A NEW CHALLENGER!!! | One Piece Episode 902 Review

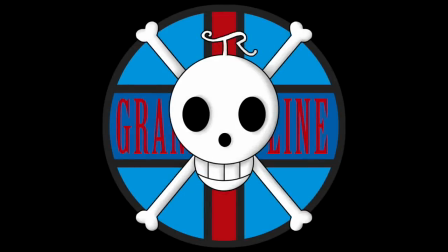Hello and welcome to the Grandline Review, your source for everything One Piece. And today we have a review of episode 902, The Yokozuna Appears. The invincible Urashima goes after Okiku. And I'm pretty happy to report that this episode was overall quite good.
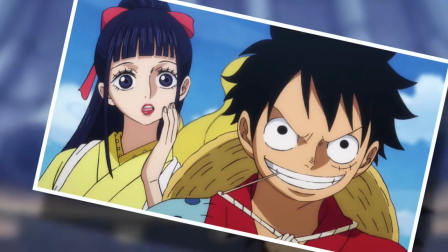A lot of people might be a bit initially disappointed just because of the content that was covered, but that is not the fault of the anime,
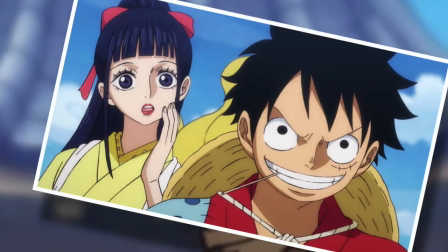because apart from a few select moments, it really does stick very closely to the manga this week,
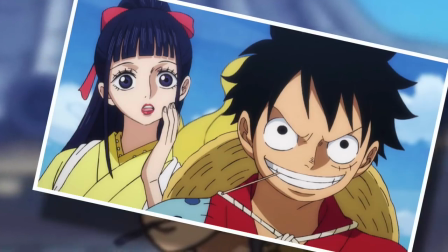adapting 13 and a bit's worth of pages, which is actually far above the average, which usually sits at around 10 or 11.
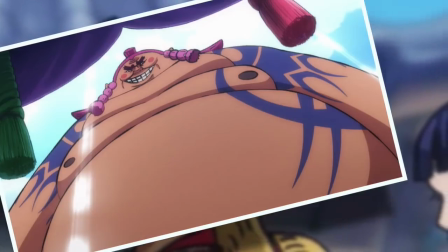But as a result, what we have on our hands is a very sumo-heavy episode, with its good and its bad moments,
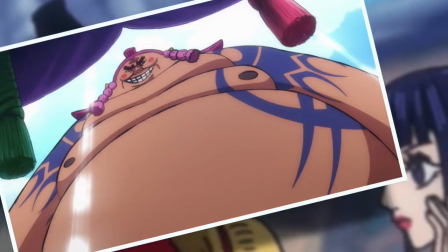but thankfully nothing like the ridiculous overpowered Batman stuff that we have had going on recently.
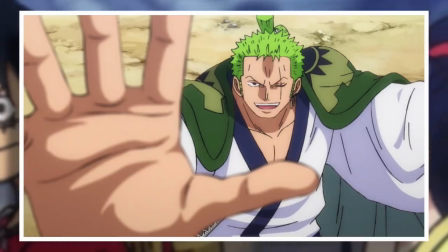So once again, I'm going to have to praise the filler of Wano actually, because my favorite moment of this entire episode was very anime original,
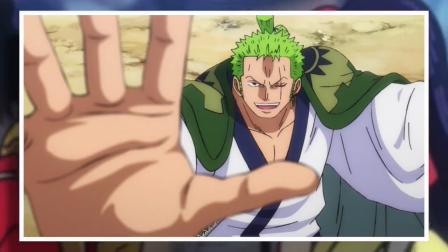and it was when Zoro faced off against Urashima's posse of sumo goons. But in doing so, he decided to invoke the art of sumo, and it looked great.
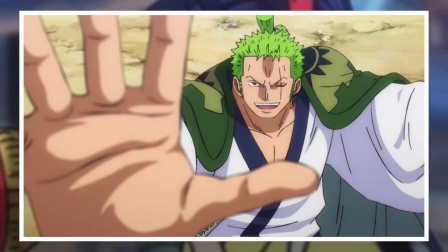It was so strange yet very refreshing to see Zoro not using his blades to fight, and even then, when he is unarmed, he usually just uses the no-sword style techniques that emulate his art form.
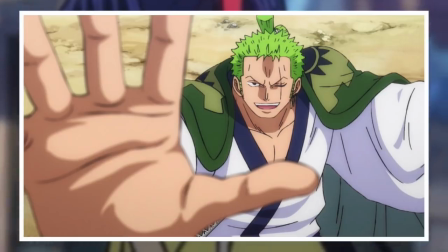But here, he just went into an all-around sumo brawl, and it was nice and fluid to watch as well.
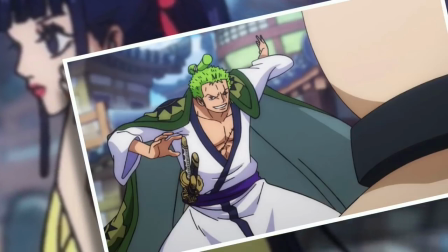Which is another great credit, because usually when the anime goes off book, it doesn't quite hold the same level of integrity that it has when using the manga as a direct reference.
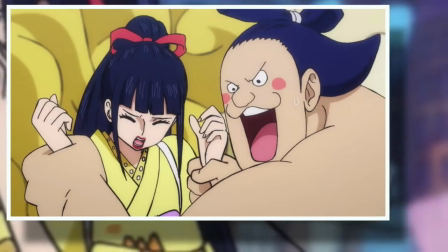Something I was a bit less keen on though was the slashing of a naked man joke. Well, not the joke itself, but what happened to it in the episode.
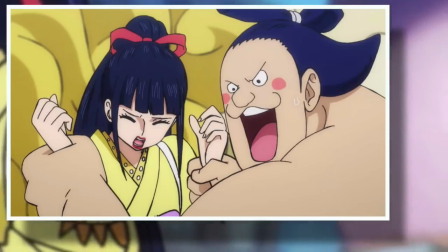Essentially, what the anime did was it double tapped the joke, and in an effort to explain the technical specifications of how Zoro let Kiku become captured, which just sort of happened in the manga,
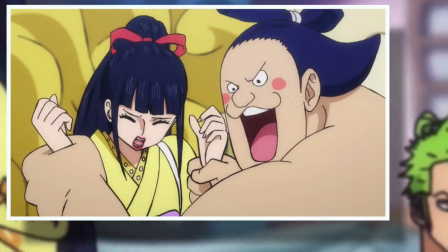we actually have a sumo suggest the idea of not slashing him because he is a naked man.
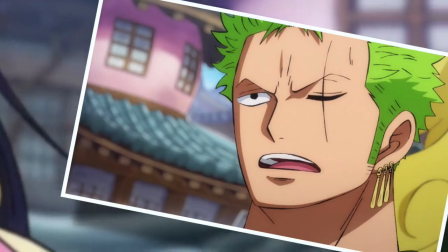Which, you know, it's funny in its own right, but when the joke comes back around to its intended positioning, with Zoro stating it, it does lose some of its punch because we already knew it was there.
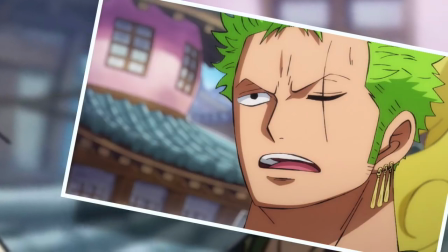Whereas in the manga, Kiku gets captured and Luffy asks Zoro why he allowed it to happen, at which point, out of absolutely nowhere,
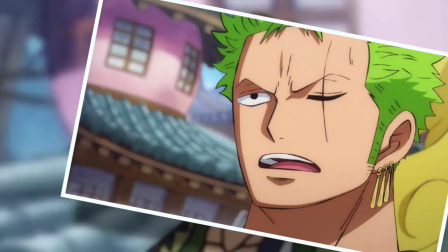and in his very odd Zoro logic, he states that it wouldn't have seemed right to slice up a naked guy.
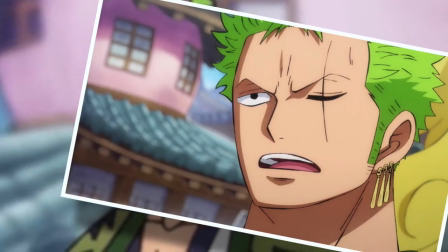And yes, like most things I say, this is a minor complaint, but I think double tapping the joke took away from some of the humor, but it was still funny.
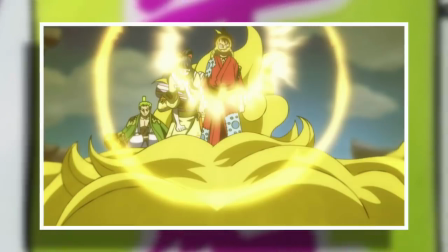Another moment I quite enjoyed was Luffy's burst of Conqueror's Haki near the beginning of the episode.
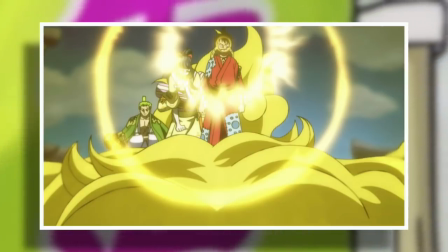Now, having just seen One Piece Stampede, it was underwhelming in comparison, but I liked how just differently it was portrayed here.
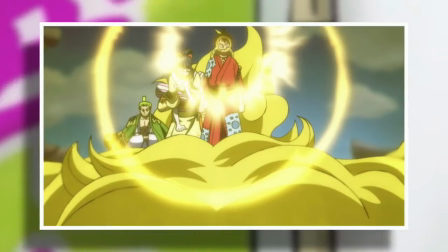I'm always intrigued by how individual creatives choose to visualize this particular form of Haki, because it is very different every time.
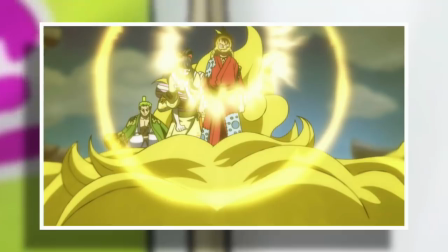And in this particular case, I'd describe Luffy's burst as a bit of a golden shower, raining down upon the denizens of Bakura Town.
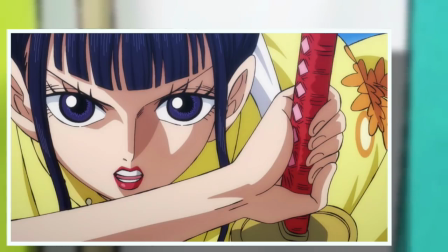But the problem with having Stampede so fresh in my mind though is that no action can possibly hold a candle to it, and that applies to the rest of this episode as well.
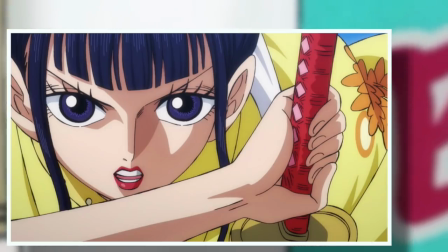There was some legitimately great stuff, like when Kiku finally made a move and sliced away Urashima's topknot, and as far as the anime goes, it was really well done.
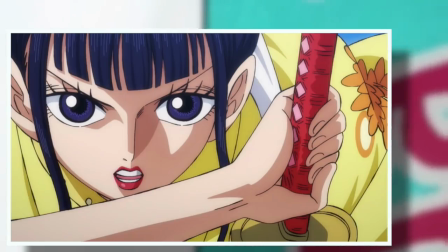But to me, it still felt quite slow and not dynamic enough, especially considering how it was presented in the manga,
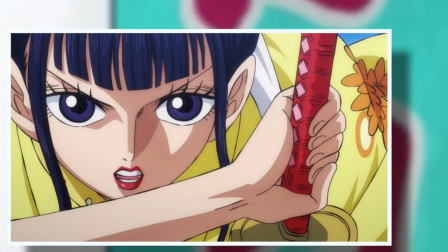which just felt so much faster, skillful, and more imposing of Kiku's true power. But once again, it was adequately done here.
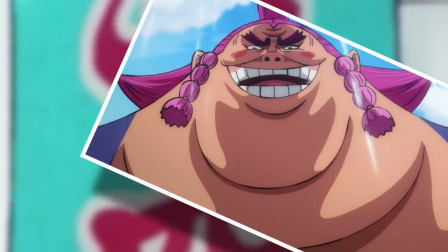Something that I'd say was less than adequate though was the filler scene involving Urashima fighting the group of random sumos, and yeah, I get why it was done.
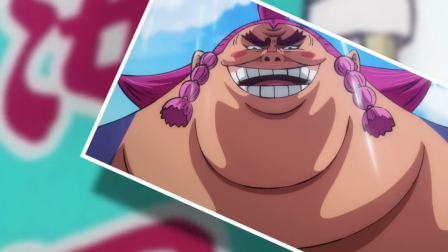It was a good opportunity for some non-impactful filler to take place, but I don't think it was very well implemented.
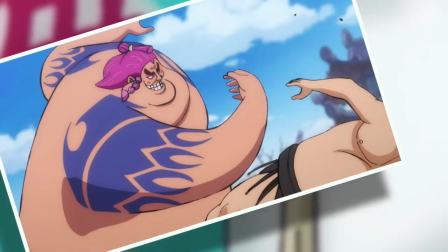Compared to the rest of the episode, Urashima's action against the group of sumos felt slow, jittery, and a bit cheap.
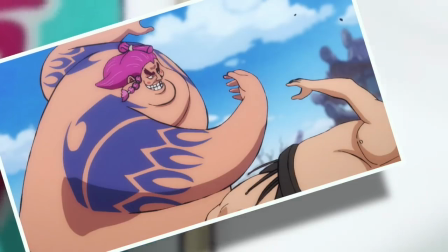And this is the sort of thing I was talking about before when I mentioned the anime going off book, because it can often result in scenes like this which are less than optimally directed and animated.
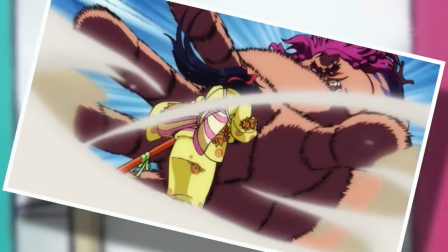And what's worse is that we have a direct comparison for good sumo action in the episode, which highlights how underwhelming this segment was.
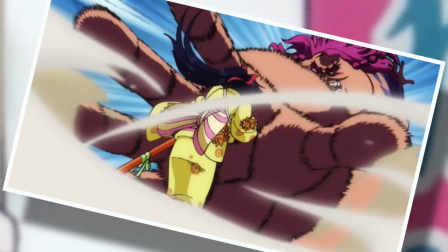The Zoro fight I mentioned earlier was one example, but Urashima's lunge for Kiku is another. Everything about this moment, except the time it took to conclude, was pretty perfect.
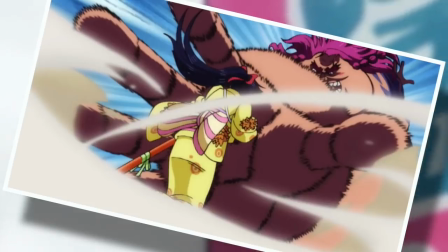The shot was well composed, Urashima felt large, intimidating, and most importantly, he felt powerful.
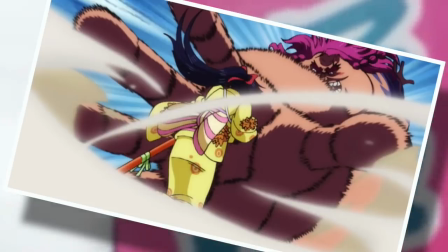Which, you know, even though he's been thrashing dude after dude in this episode, was not something I had felt until this moment, because of how haphazardly it was all constructed.
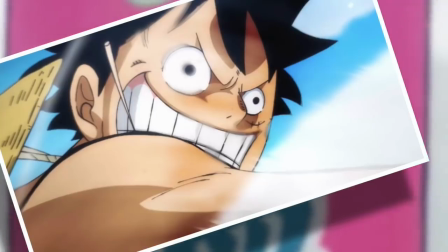And Luffy's episode ending rescue clash with Urashima was great as well, just once again it lingered on for an awfully long time.
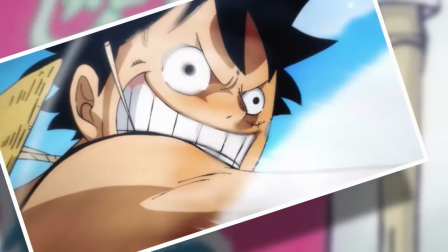It was kind of like a more acceptable version of the Batman Zoro clash, consisting of a wide shot and a couple of rounds of close-ups.
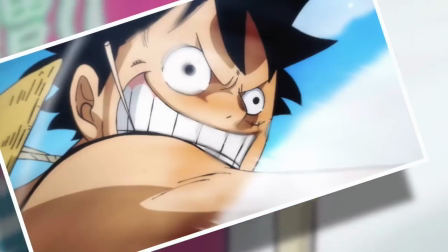I don't know, I just don't think that these power moments should be lingered on like this, because after a while you lose that initial oomph of impact, and you're just kind of waiting for the next thing to happen.